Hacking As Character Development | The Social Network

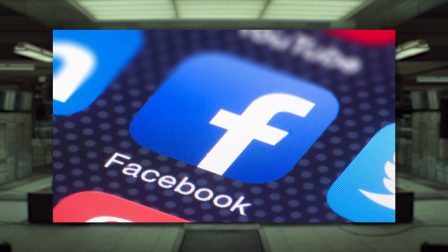All right. I'm not the biggest fan of Mark Zuckerberg. I'm not the biggest fan of Facebook, but I am a huge fan of the 2010 film, The Social Network.
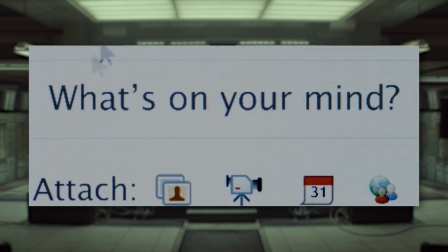A quick recap. The film is a dramatization of Mark Zuckerberg's life from the inception of Facebook all the way to his current role as one of the most controversial figures in the tech industry.
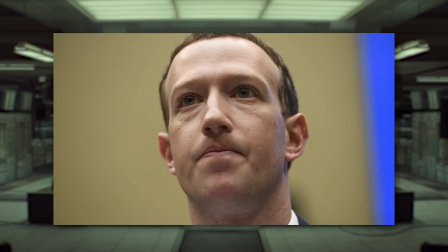It's packed with great lines, scenes, and actors centered around one of the most controversial figures of our time, so it's no surprise it would be a good film.
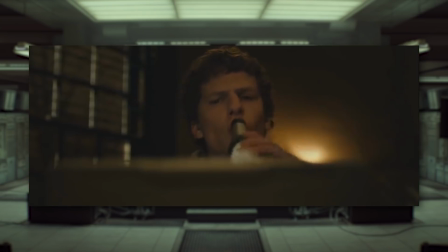But my favorite thing about this film, the thing that made it stand out from the countless other films like it, is the opening, specifically the hacking.
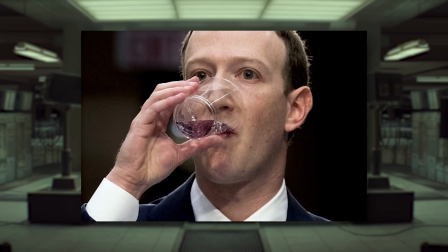When you have a movie about a famous historical figure, especially one who is frequently in the news for his abuse of personal data,
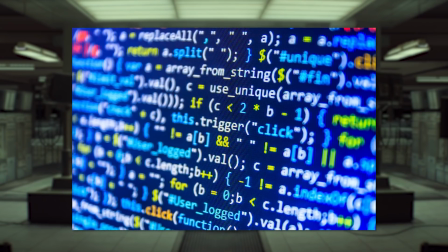it can be hard to humanize them, and even harder when they're exceptionally skilled in a skill many people aren't familiar with.
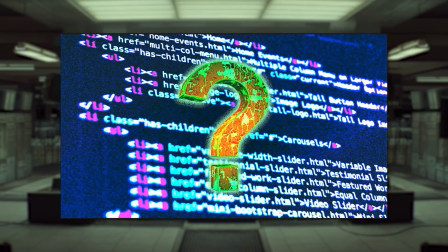And yet, despite this obstacle,
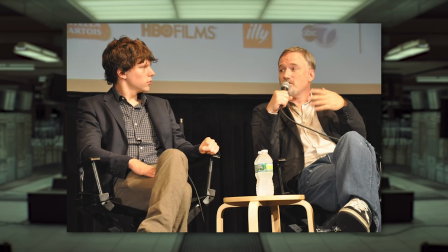David Fincher and Jesse Eisenberg help us understand the core of Mark Zuckerberg's character in the first 15 minutes of the film, and they do it with hacking.
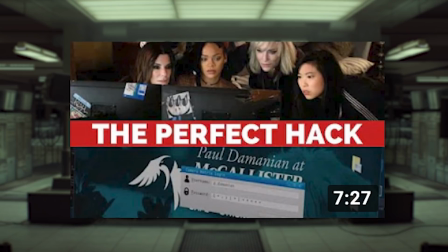In my Ocean's 8 video, I mentioned that hacking scenes can be hard to portray realistically,
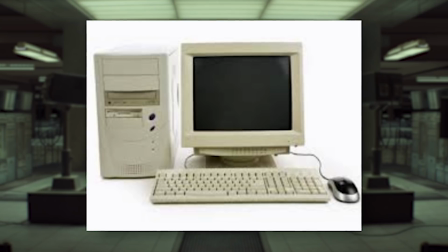because it's hard for us to relate to a computer even if we understand why that computer is an obstacle.
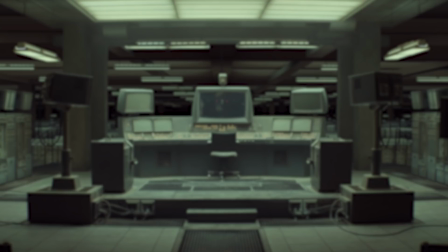So a trick to get around this is to hack people, not machines.
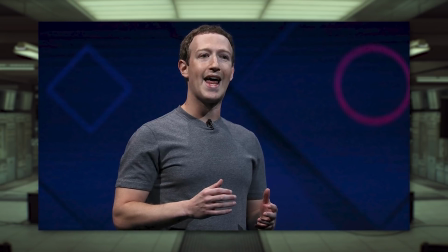And Mark Zuckerberg is basically the gold standard in hacking people with machines, something David Fincher wants us to know early in the film.
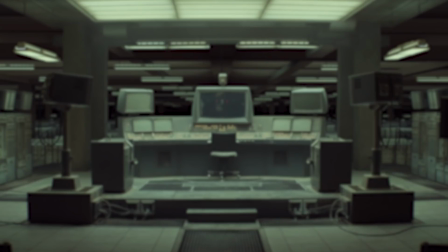But he can't just tell us that, he needs to show us. So to work the people angle, he doesn't open the film with a hack, at least not right away.
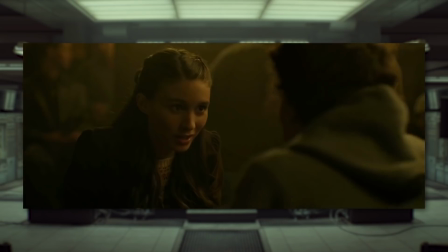Instead, he opens with an intimate discussion between Mark and his at-the-time girlfriend.
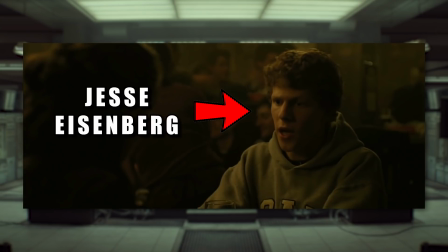Over the course of 5 minutes, we watch Mark, played by Jesse Eisenberg, try to explain why he needs to do something really impressive to get accepted to a
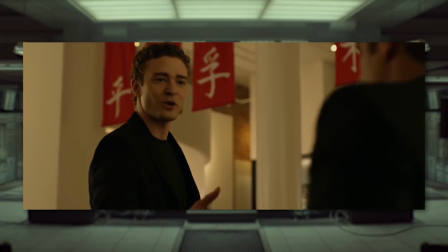final group so he can meet the right people to do the right things to be successful.
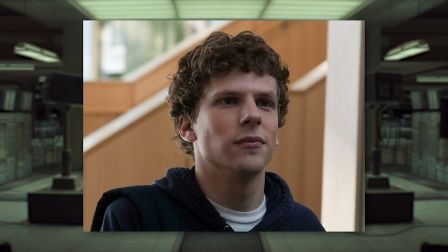That alone would have been a great way to shine a light on the ambition that drives Mark throughout the film and his life.
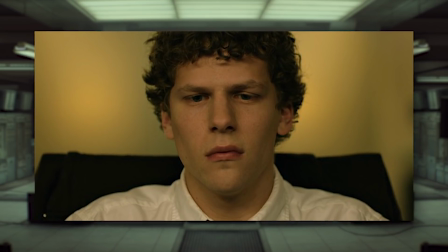But the real beauty of the scene is in highlighting Mark's lack of empathy and how,
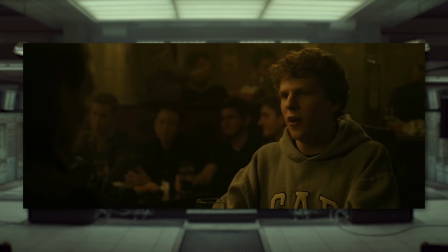despite him actively expressing how his work is going to lead to a better life for him and his girlfriend,
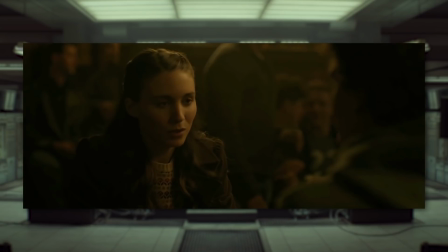we're actually watching his relationship fall apart in real time.
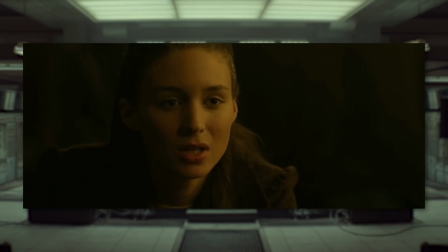Because Mark is so preoccupied with achieving his goal, he hasn't given any real thought to how his girlfriend feels,
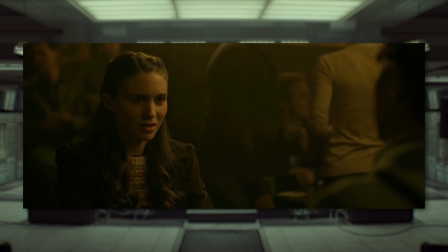subtly implying that without him, she might never reach her full potential, a sentiment that eventually results in her leaving him.
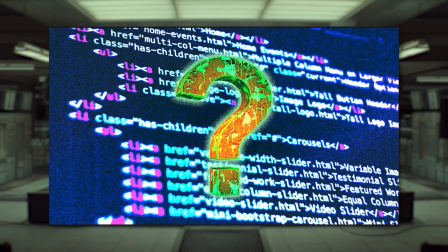So what does this have to do with hacking? Nothing. Yet.
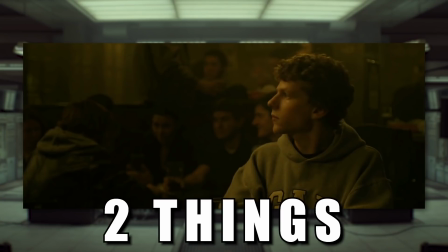Its value comes from telling us two very important things that at this point everyone in the audience should understand.
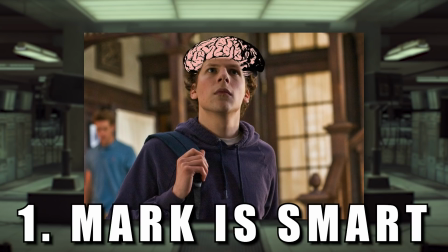One, Mark is very smart, or at least he has monologued himself to be so.
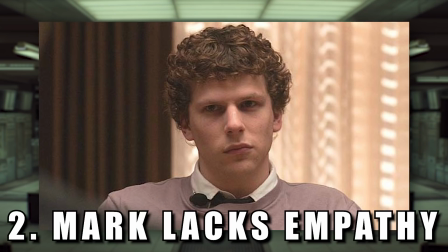And two, Mark lacks the self-awareness to understand how his own behavior hurts those around him.
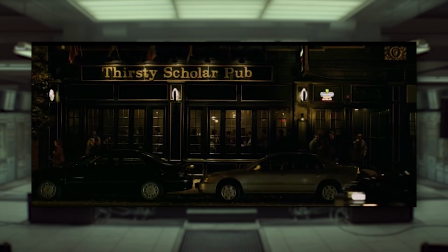This is crucial because after about 3 minutes of establishing shots to let the audience cool off,
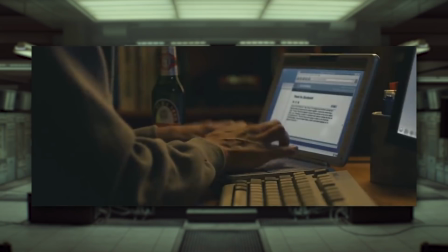we're treated to one of the most subtle yet impressive hacking scenes I have ever seen.
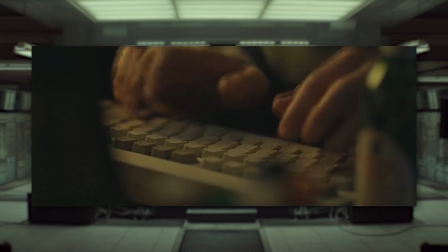Just enjoy this little excerpt.
Leopard is a little better. They still make you search, but you can do an empty search and get links to pages with every student's picture.
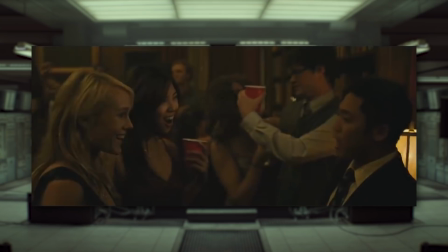It's slightly obnoxious that they only let you view one picture at a time, and there's no way I'm going to go to 500 pages to download pics one at a time, so it's definitely necessary to break out Emacs and modify that Perl script.
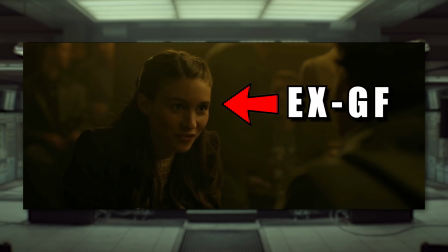In the scene, Mark wants revenge on his newly ex-girlfriend, so he's working to build a site called FaceMash for comparing women based on appearance.
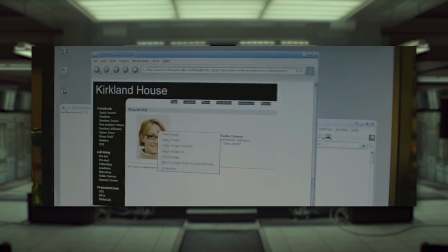You know, real classy. To do so, he needs to get as many images as he can of all the women on campus.
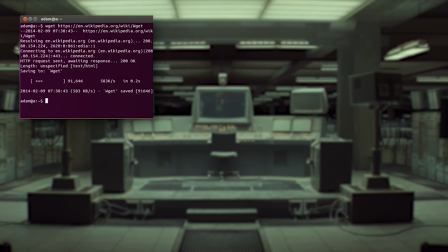Now, I'm willing to bet most of you watching this video don't know what wget or Emacs or Apache servers are, and that's okay.
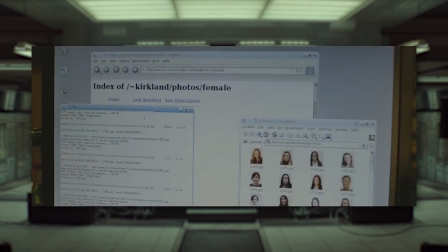How Mark exploits each web server in his pursuit of profile pics isn't what matters.
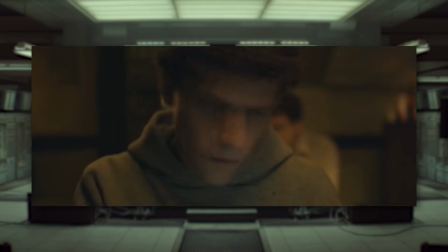What matters is what he's able to build on a whim. In the scene, he methodically explains every specific step he is taking to collect and compare photos.
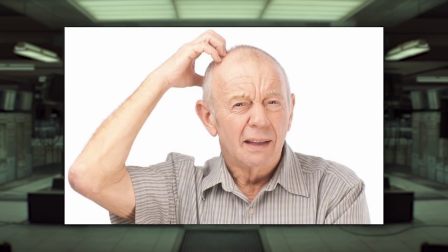So even though you don't understand how he's doing it, you still understand what he's doing and why.
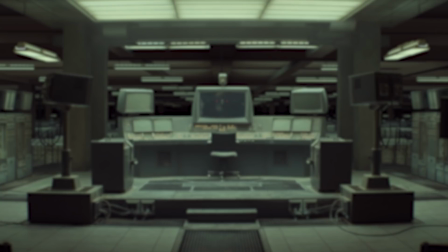You also see two other very important things.
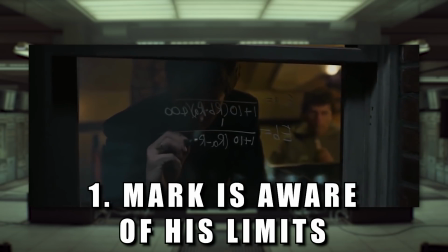One, how he's able to lean on close friends to build something he couldn't easily do alone, showing an awareness of his own technical limitations.
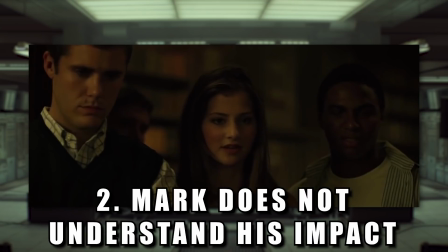And two, seeing the actual people on campus reacting to the fruits of his labor, showing his impact on people he never has and never will meet.